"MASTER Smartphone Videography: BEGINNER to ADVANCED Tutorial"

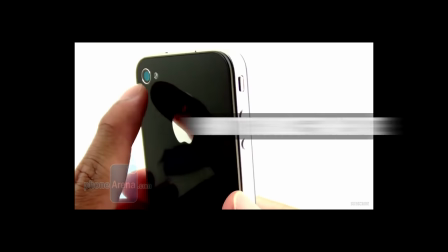(31:42)
In the past, we only had one option when it came to video frame rate on our smartphones,
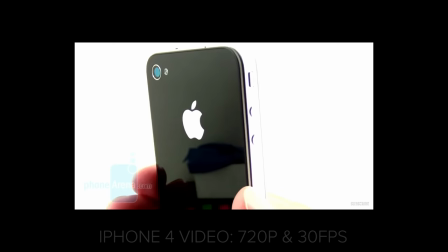(31:47)
and that was 30 frames per second of video, or 30 FPS.
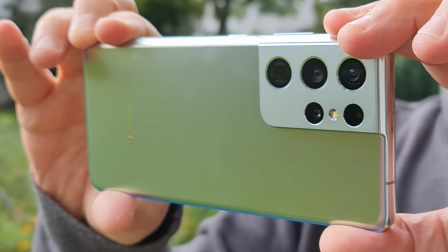(31:51)
Yes, these days smartphones usually give us more than one frame rate option.
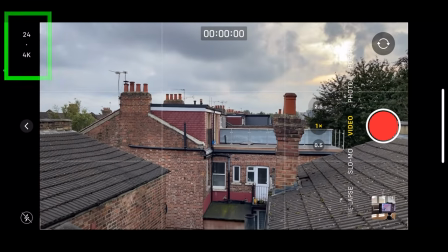(31:56)
For example, my iPhone 12 Pro Max offers me 24 frames per second, 30 frames per second and 60 frames per second.
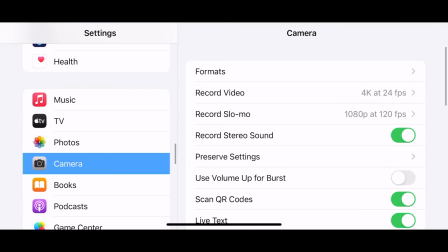(32:05)
In camera settings, I can also toggle on PAL or PAL, which is a European TV frame rate standard.
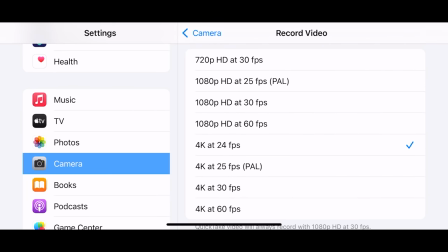(32:12)
And this actually just adds a 25 frames per second option. So when we are thinking about choosing our frame rate, there's two things to consider. the frame rate that we record at and the frame rate that we play back at.
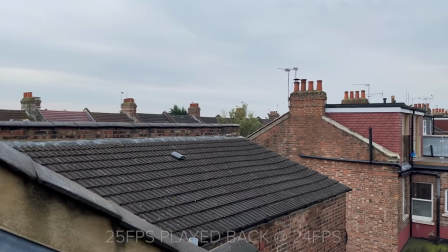(32:25)
If we get this wrong, we can end up with jerky, juddering video when editing and in the final video as well.
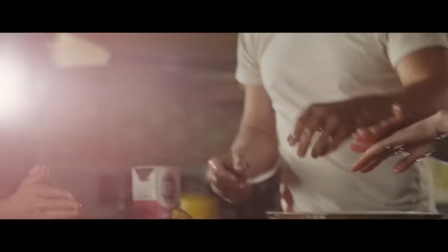(32:32)
So established about 100 years ago, 24 frames per second is the standard for movies that are shown in theatres.
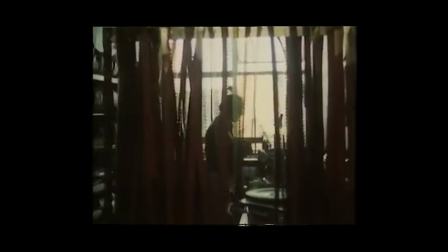(32:40)
And this frame rate came from a compromise between a smooth-looking motion and the practicality
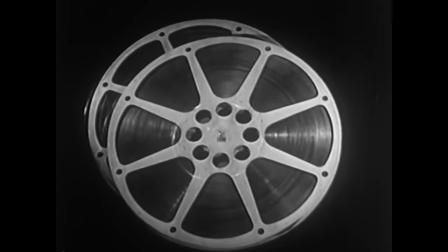(32:45)
of moving 35mm film stock through a camera or a projector without breaking it,
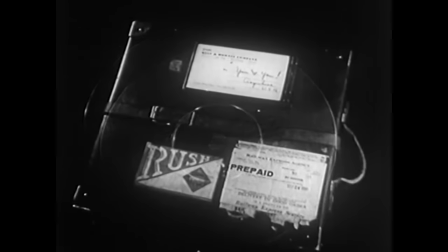(32:51)
not to mention the cost of buying, processing and delivering rolls of film.
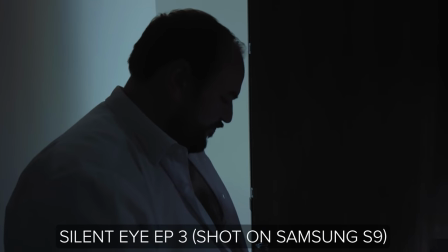(32:55)
So therefore, when we shoot 24 frames per second, our video will look a little bit more like film,
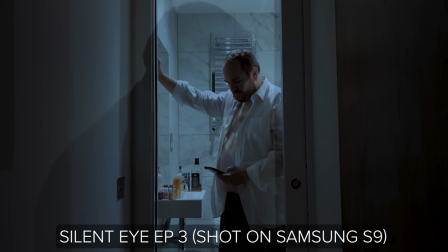(33:01)
especially if we also manage to keep the shutter speed to something similar to the speed film cameras use.
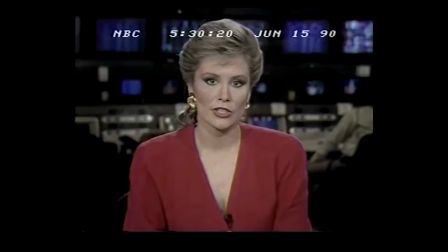(33:07)
30 frames per second is the standard TV frame rate in America and other countries.
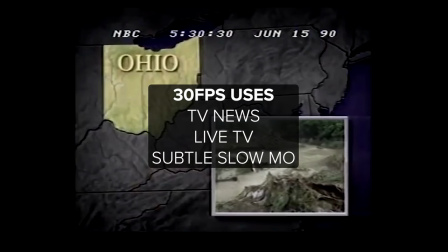(33:13)
Of shooting and playing back video at 30 frames per second, it does look a little bit more digital than 24 frames per second.
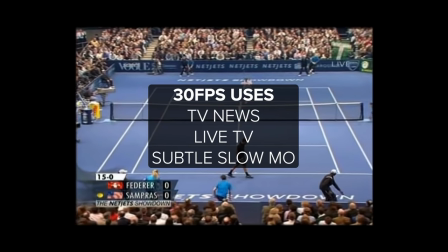(33:20)
When we view video at a higher playback rate, it looks smoother.
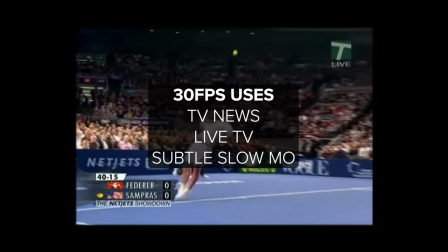(33:24)
You can also use 30 frames per second to create a subtle slow motion effect if
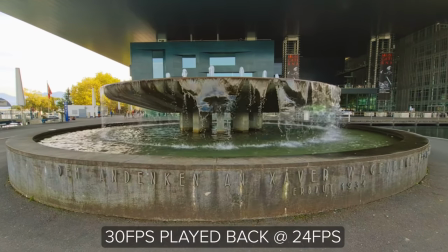(33:29)
you record at 30 frames per second and then play it back at 24 frames per second,
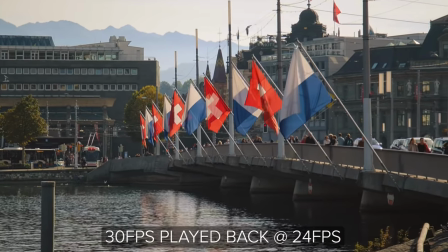(33:34)
for example. So just simply place it on your editing timeline and reduce the speed to 80%.
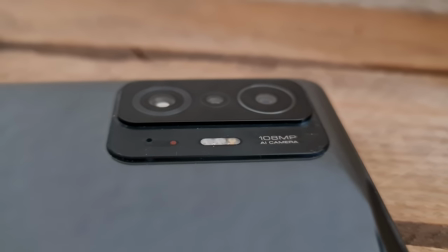(33:39)
If you record and playback video at 60 frames per second, it looks twice as smooth as 30 frames per second video.
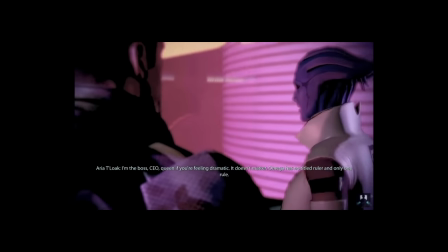(33:47)
To my eyes, video produced this way is reminiscent of a video game.
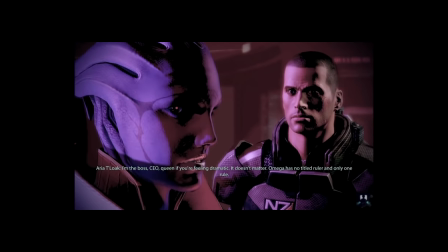(33:51)
Lovers of the old-fashioned film look just don't usually like the digital smoothness at all,
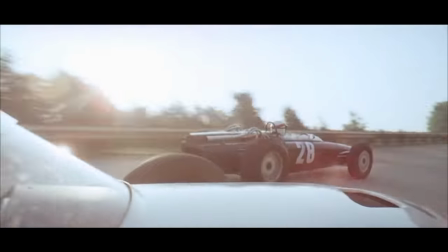(33:56)
whereas others who see 24 frames per second as something stuck in the past prefer the extra smoothness and clarity.
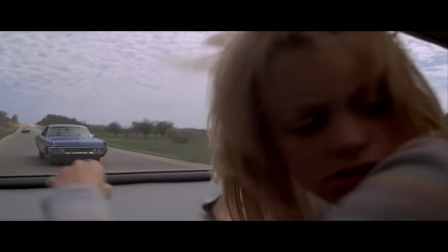(34:04)
That said, the 60 frames per second playback lovers are still very much in the minority. One big reason for not playing back video at 60 frames per second is that
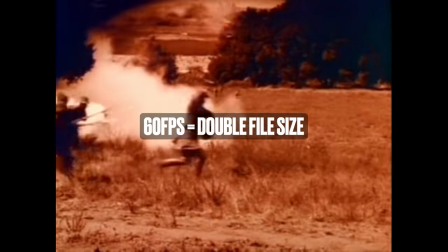(34:13)
it also creates files twice the size as 30 frames per second video.
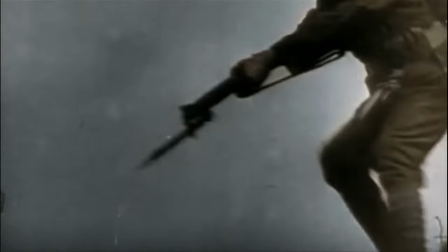(34:18)
So in a sense, we're making that same compromise filmmakers made 100 years ago.
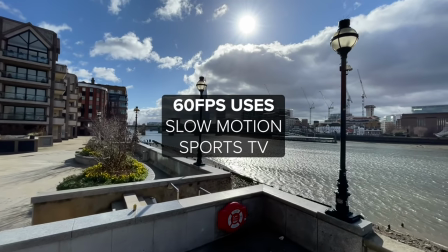(34:24)
In fact, 60 frames per second is used mostly for creating a slow motion effect.
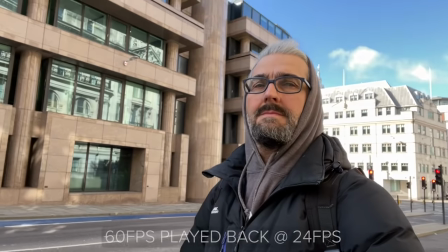(34:29)
So play it back at 30 frames per second, which is 50%, or 24 frames per second,
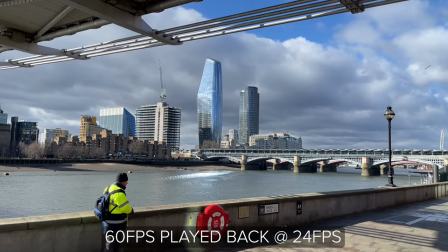(34:35)
which is 40% for that true cinematic slow-mo look.
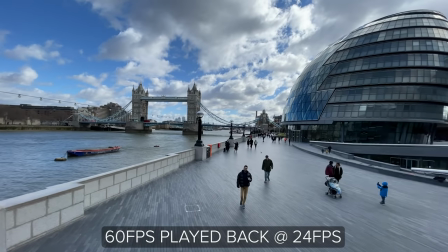(34:39)
Now, smartphones can also shoot higher frame rates, like 120 frames per second or 240 frames per second.
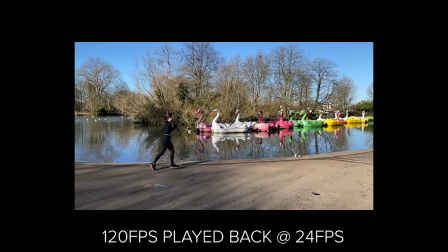(34:46)
And some can shoot absurdly high frame rates,
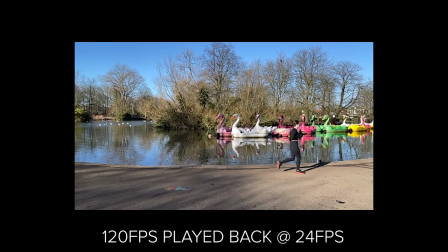(34:49)
although they use a digital process to achieve this. but the problem with these very high frame rates is they're often limited to
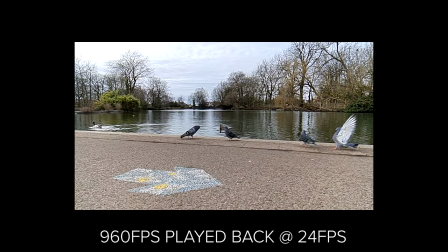(34:57)
a reduced resolution you'll be stuck on 1080p or 720p resolution yeah so that's it for this video massive thanks to all the new members who joined on patreon in the last few weeks it's your support that actually helped me to write this book it's 170 pages it's like basically this video but a lot more there's all kinds of stuff there yeah anyway so that's it and uh ciao see you in the next video